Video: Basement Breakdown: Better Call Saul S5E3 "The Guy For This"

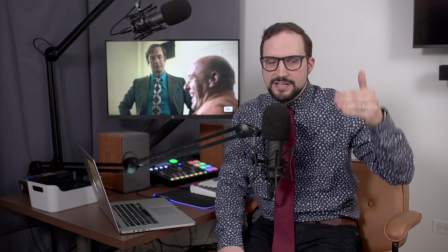239s
The takeaway for the audience is that Hank has seen the likes of Saul before, and we can see that Saul,
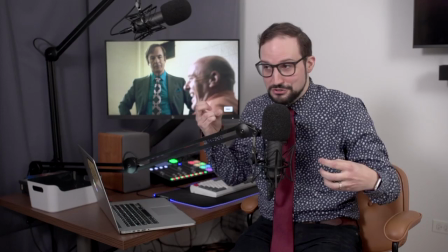244s
who's already in deep on the red side, now is in the major leagues on the blue side too,
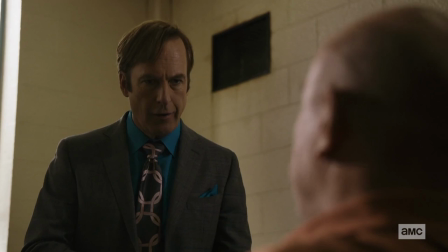250s
right? He's messing with the elite, and he needs to up his game fast. And boy, can he feel it.
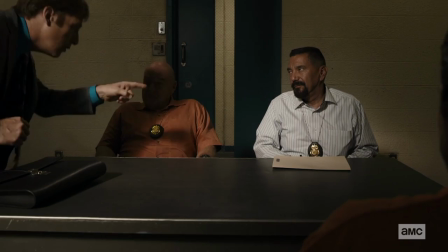256s
Because Saul's theatrics don't work on Hank. Hank, leaning back in his chair, making himself the audience to the performance.
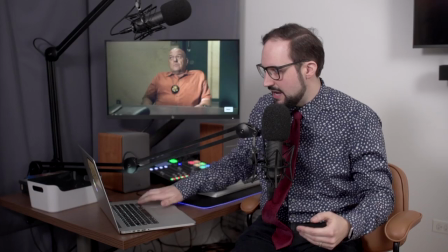264s
He's not impressed. Hank is a professional. All he cares about, what is he going to get out of this transaction? So Saul ends up having to offer something of substance, a promise of information leading to arrests, right?
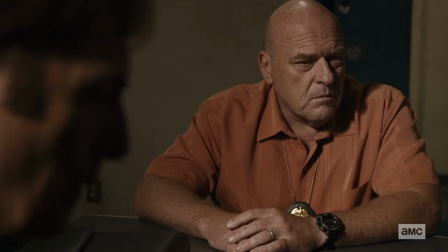276s
He did his job, but he gave more than he wanted to give. And we can see this really weighs on him as we go to the act break.
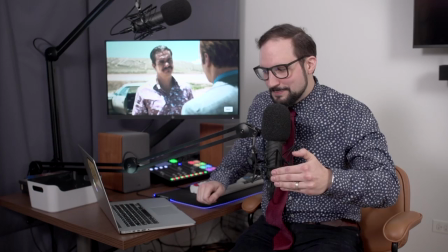283s
But it turns out, Lalo doesn't really care.
They're gunning for arrests. Okay.
He's happy. And let's explore why he's so pleased.
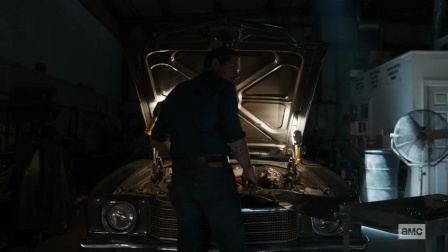293s
Both of these Lalo-Saul scenes begin with images of Lalo fixating on his car.
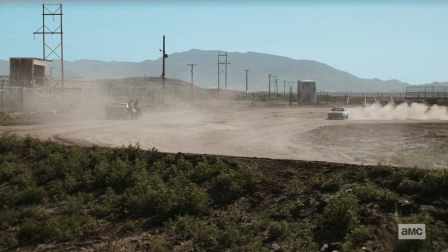299s
He's working on his car in the garage. Then on the racetrack, we watch him driving that same car.
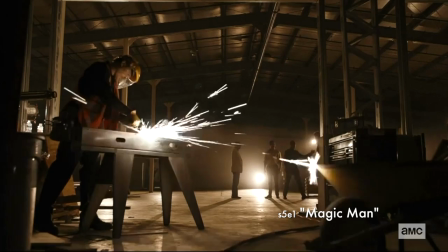304s
He's driving fast, and he's driving in these big circles. Remember the spinning blade imagery from Lalo's visit to Fring's chicken cooler?
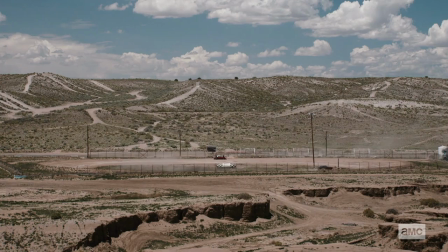312s
Here we have another fast rotating image. That's the energy of both of these images, right? And the effect of the energy is the same. We're seeing and feeling Lalo's wheels spinning.
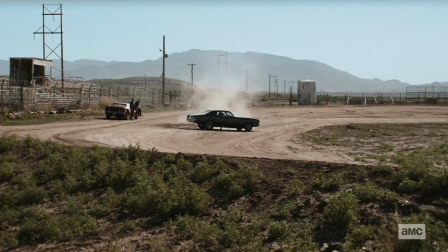324s
And they spin fast, right? Tony Dalton's performance makes that clear. When Lalo gets out of the car, he is bursting with excitement over the new carburetor that has his car going faster than ever.
I replaced the carburetor, she's running like a racehorse, man.
The car is Lalo.
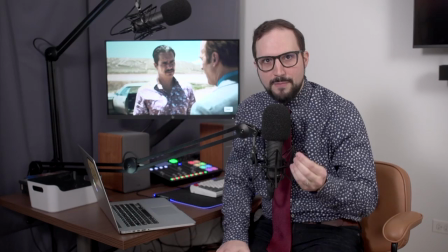340s
The carburetor is Saul. Because think about it, now Lalo's eyes have a mouth. This is a big upgrade and Lalo is feeling powerful, like a racehorse, he says.
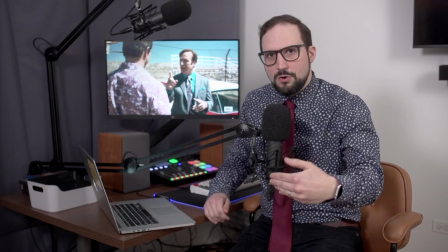351s
And what is Lalo's favorite thing about his new mouth? Well, it emerges when Saul emphasizes how Crazy Eight is not actually a snitch.
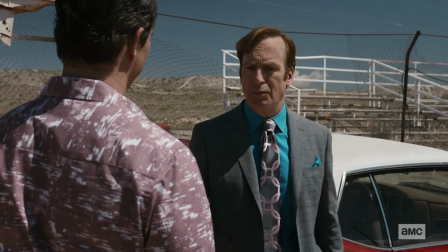358s
And remember that, Lalo, right? Lalo is so bemused by Saul's concern.
It's like, what do you care?
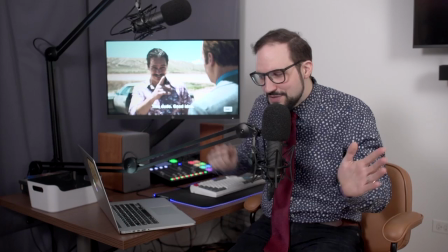364s Well, all due respect, you're paying me, but he's my client. I'd like to keep him alive.
Lalo loves this. Because Saul's concern for another human being so clearly marks him as someone who is not of the cartel, who is not of their criminal world.
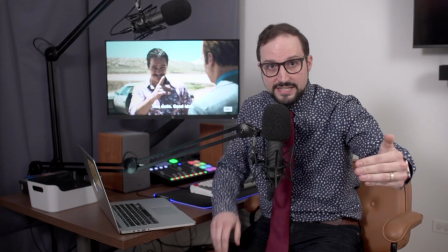379s
This dude, good idea, he says to Nacho. And he says it in Spanish, even more clearly marking Saul as the outsider here. This dude is not one of us. Through Saul, Lalo can extend his power into that blue world,
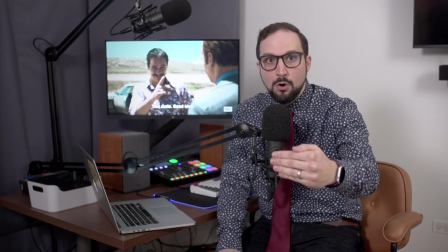393s
the legitimate world where Gus Fring is so fluent and capable, right? Now Lalo feels like he has a toehold in Gus Fring's world, and that's why he's so excited.
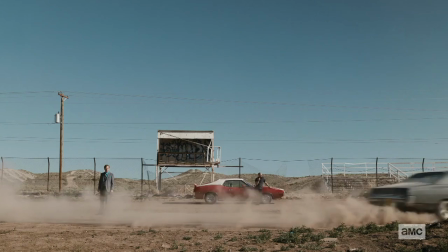404s
His car, the Salamanca operation, has been souped up by the addition of Saul.
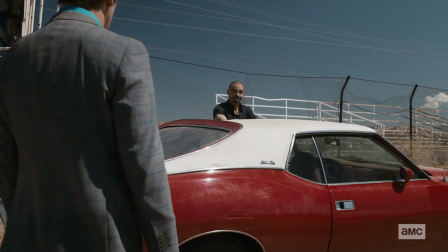409s
Saul's very valuable to Lalo now, and Nacho spells out what that means for him.
When you're in, you're in.
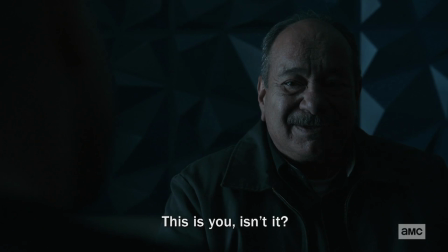417s
When you're in, you're in. A reality that Nacho knows better than anyone, as we see in this episode when he has that scene with his father.
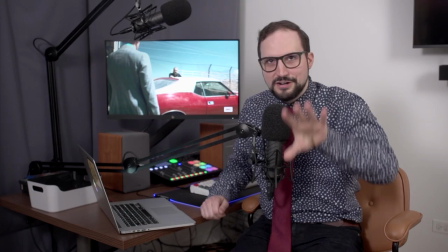424s
His father backed by the blue color, and Nacho backed by the red. That was just a quick drive-by analysis of the Nacho scene.
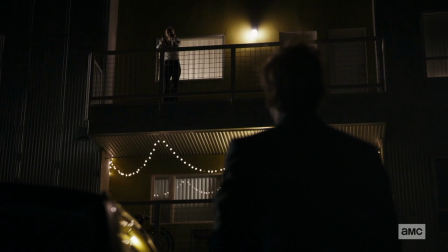431s
I'll leave the rest to you, because I want to turn now to Kim.
Hey.
We're going to find a lot of echoes in her storyline of the Saul storyline. And we have this pair of balcony scenes that frames both of the hero stories, but they're especially poignant for Kim here.
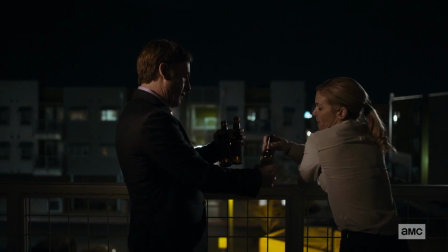445s
To understand this first scene on the balcony, we're going to follow the beer bottle. Jimmy enters. He takes Kim's empty bottle.
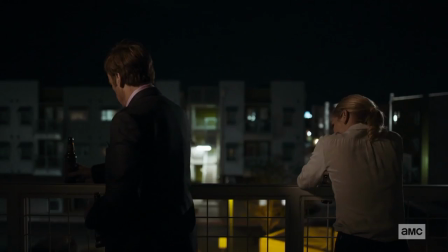452s
He sort of regards it for a second, then he sets it down with a thunk.
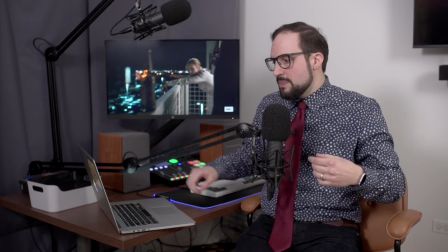456s
This subtly deliberate performance by Odenkirk and the sound design of that thunk of the bottle sort of subconsciously draw our attention to this prop.
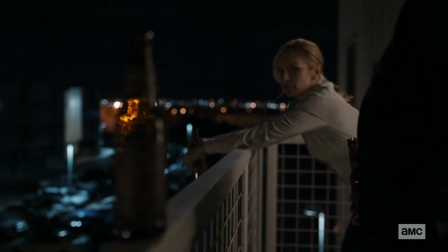465s
Then Kim focuses on the bottle, and to accentuate this, we have a rack focus from the bottle to Kim, from object to beholder. Kim looks at the bottle as if Jimmy took something from her. And you might say, well, hey, it's just a bottle, it's practically nothing.
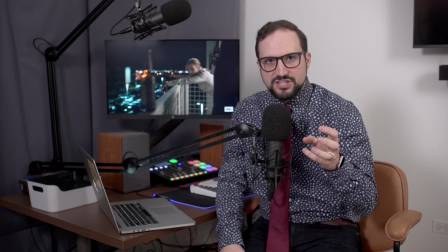481s
He's doing her a favor. That's the point.
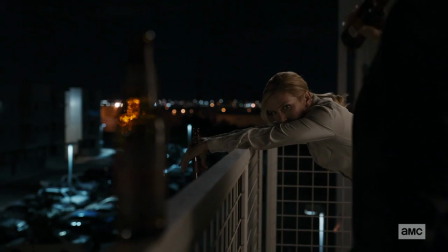484s
She's so hypersensitive to what Saul's taking from her right now that even this little bottle sticks in her craw.
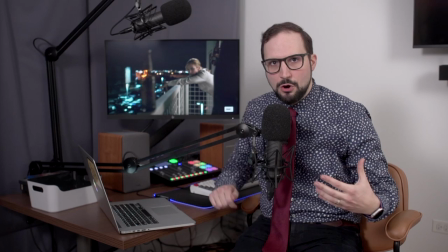491s
Kim says she's drinking to celebrate. She's celebrating the upcoming day of pro bono work.
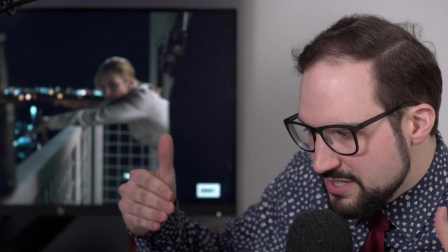496s
No Mesa Verde. By the way, Jimmy is the one who got her the Mesa Verde account, although in awfully messy fashion, so he's hurt a little by this.
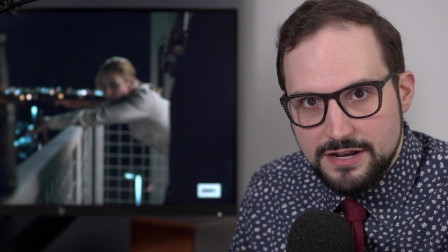504s
But the point is that this bottle is imbued with the spirit of justice and light that Kim is anticipating in her upcoming day of work.
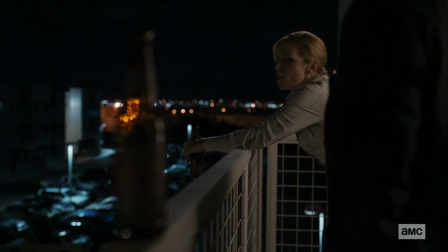513s
Then she looks at the bottle again and she practically glares at it.
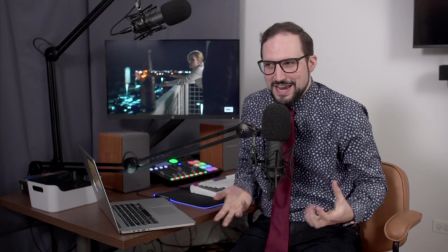516s
And I think she glares at it because she knows that the answer to the next question that's going to come out of her mouth is going to involve Jimmy slash Saul taking something from her,
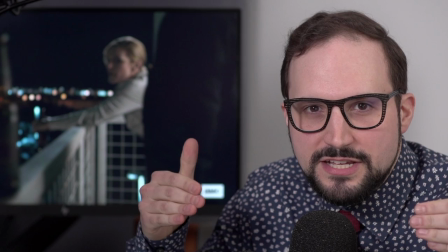525s
taking some hope, some optimism. It's going to subtract from that feeling of goodness that she's anticipating right now.
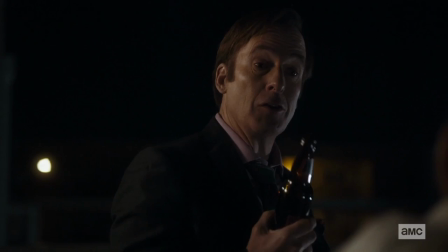532s What about you? Financially speaking, Saul Goodman just had his best day yet.
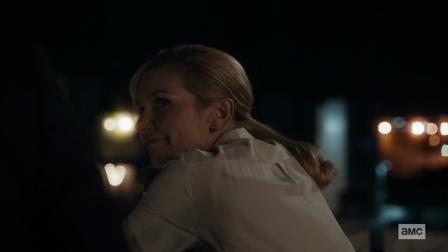538s
And when Jimmy says Saul Goodman had this lucrative day, and she just takes a moment to imagine what that could be,
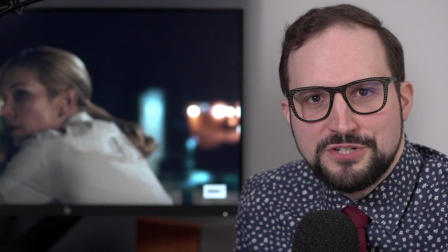544s
she sort of nods her head like, Yup, he just took another little piece of hope from me.
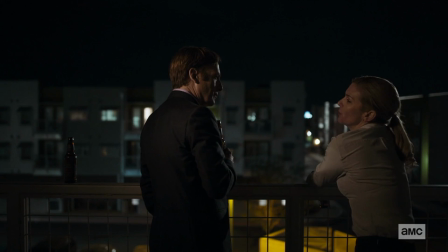549s
Another little piece of hope just died, thanks to Jimmy and Saul. So when Kim leaves, she crosses past Jimmy in the frame.
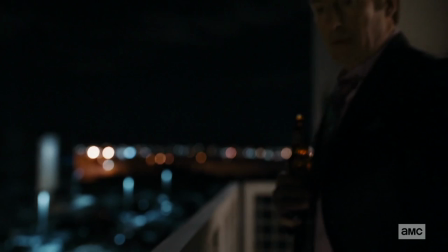557s
Pretty aggressive staging. She snatches her empty. And it sends two messages.
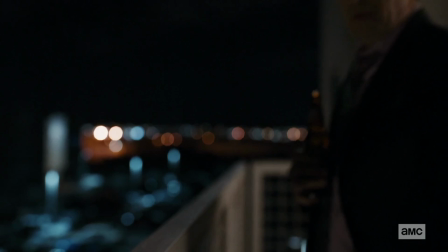562s
One, don't do me any favors. Two, I'm not gonna let you take anything from me.
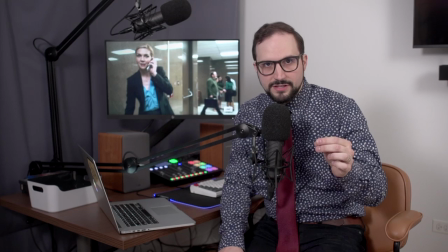567s
Judging by his reaction, Jimmy gets the message. The courthouse is where we establish Kim's internal struggle for this episode.
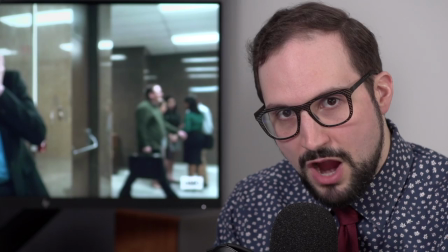573s
The title of the episode is The Guy for This. And that applies directly to Jimmy's situation, but it's also a question of prime concern for Kim here.
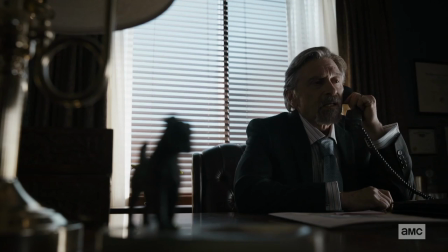583s
She wants to think that she's the guy for this. This benevolent, soul-nourishing legal work for the needy.
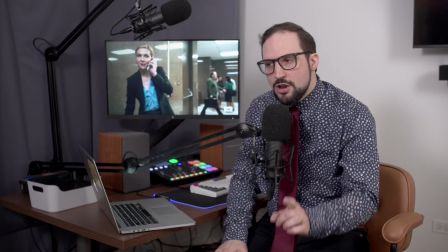589s
What does she say to Rich Schweikert on the phone?
Do my clients need me? I have a full day of appearances here.
And her boss says, no, she's the guy for this.
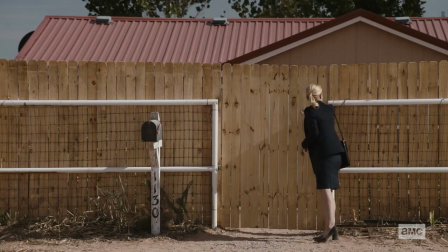597s
Going out to the desert to talk with some yahoo because their rich client is having a temper tantrum.
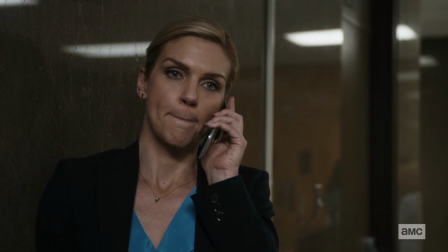603s
It's the opposite of the pro bono stuff that she envisions for herself, right?
Rich Schweikert's justification is, Once in a while you have to give a little to get a little, you know?
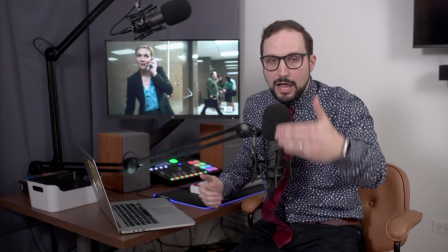612s
Nobody knows this better than Kim. She's given a lot to get...some.
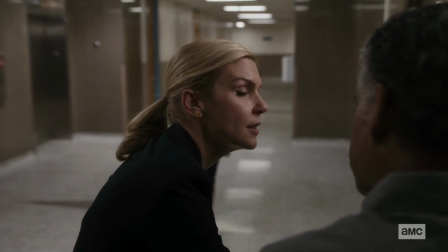617s
Before we leave this scene, I want to call out Kim's remark to her clients. She tells them if it goes to trial, she'll talk to the jury and she says...
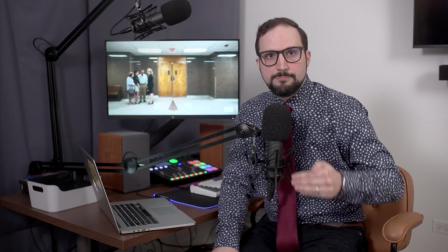624s You were trying to do a good thing, and I think they'll see that.
This is Kim's ideal of how she operates.
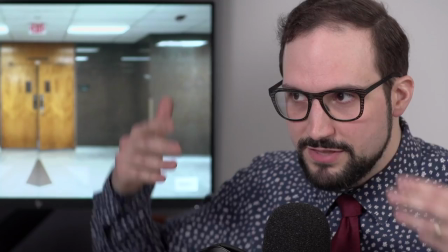629s
She talks and people see the good. The good in her clients, the good in Jimmy, the good in herself.
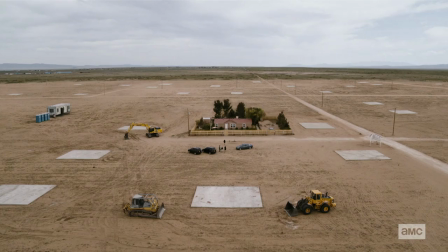635s
Right? This is sort of an archetype of how she wants to work. Keep that in mind as we visit Mr. Acker's neighborhood.
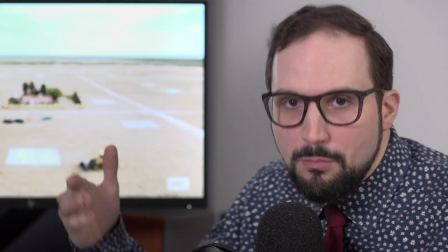641s
Let's just appreciate this house for a moment. The red roof, the yellow fence. We know by now that these colors indicate that the house exists in transgression of the law.
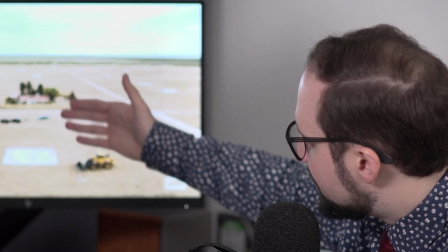649s
And there's this extreme otherworldly isolation that gives the house an almost mythical quality.
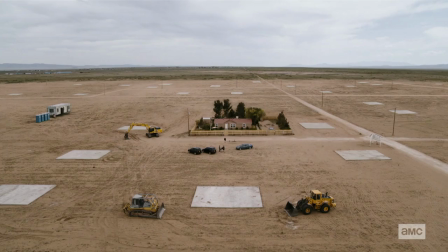655s
The trees give the house a sense of age. It's been here for a long time.
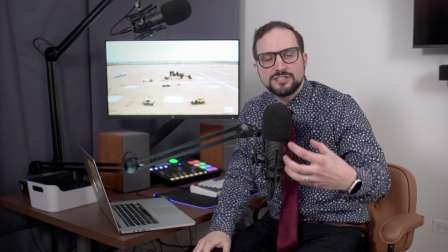658s
The empty foundations lead us to imagine all the other houses that were once there, and this is the only one that remains.
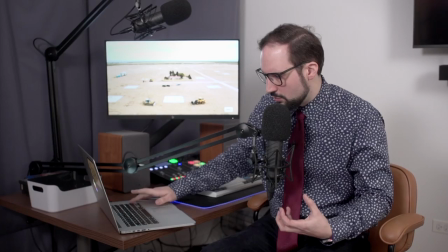664s
All these details set the stage for Kim to encounter some elemental force, something allegorical, in the person of Mr. Acker.
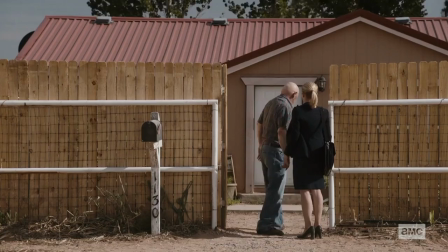673s See, right where you at?
He makes Kim stand at the gate.
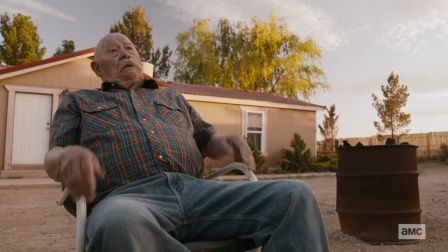677s
He pulls up a chair, he leans back, spreads his legs, and watches her show.
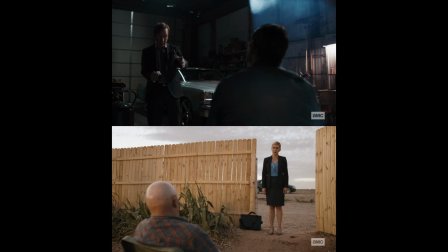682s Go ahead. Talk.
The staging really echoes the staging of Lalo and Saul in Saul's storyline.
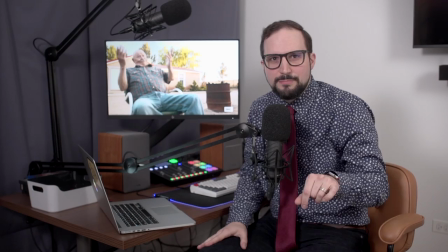689s
He's the audience, and she may begin the show. And after they have this back and forth about the contract, he starts to snipe at her.
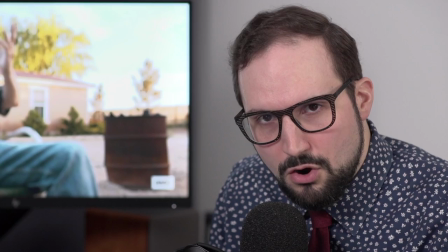696s You people are all the same. You're just like the rest of them.
She's annoyed by this, but okay, whatever.
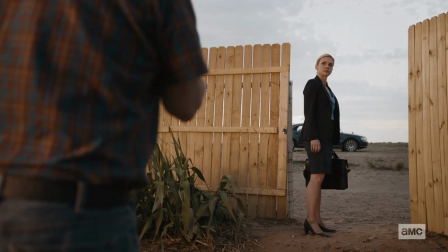702s But then he says, And I can see you!
I can see you.
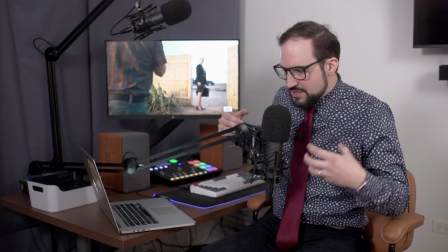707s
And his jibes penetrate deeper now.
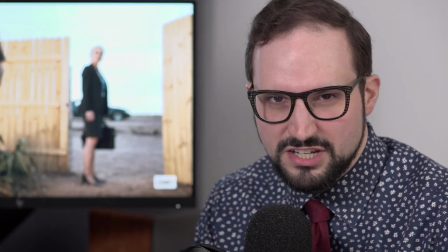710s
Because he tells her, well, she does good things just to make her feel better about the bad things that she does, the cynical things that she does.
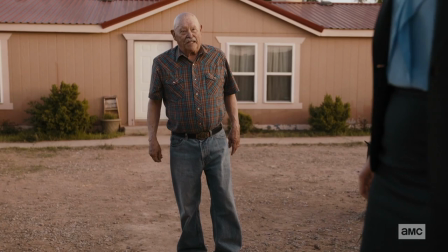717s
It's the exact accusation that Kim levels at herself. Wow, Mr. Acker really can see her.
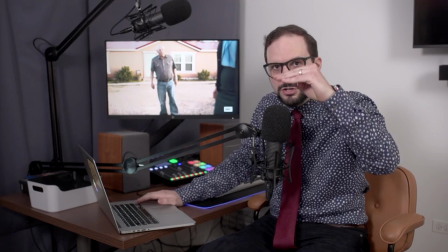724s
This shakes Kim. Look how Mr. Acker grows over the course of this rant.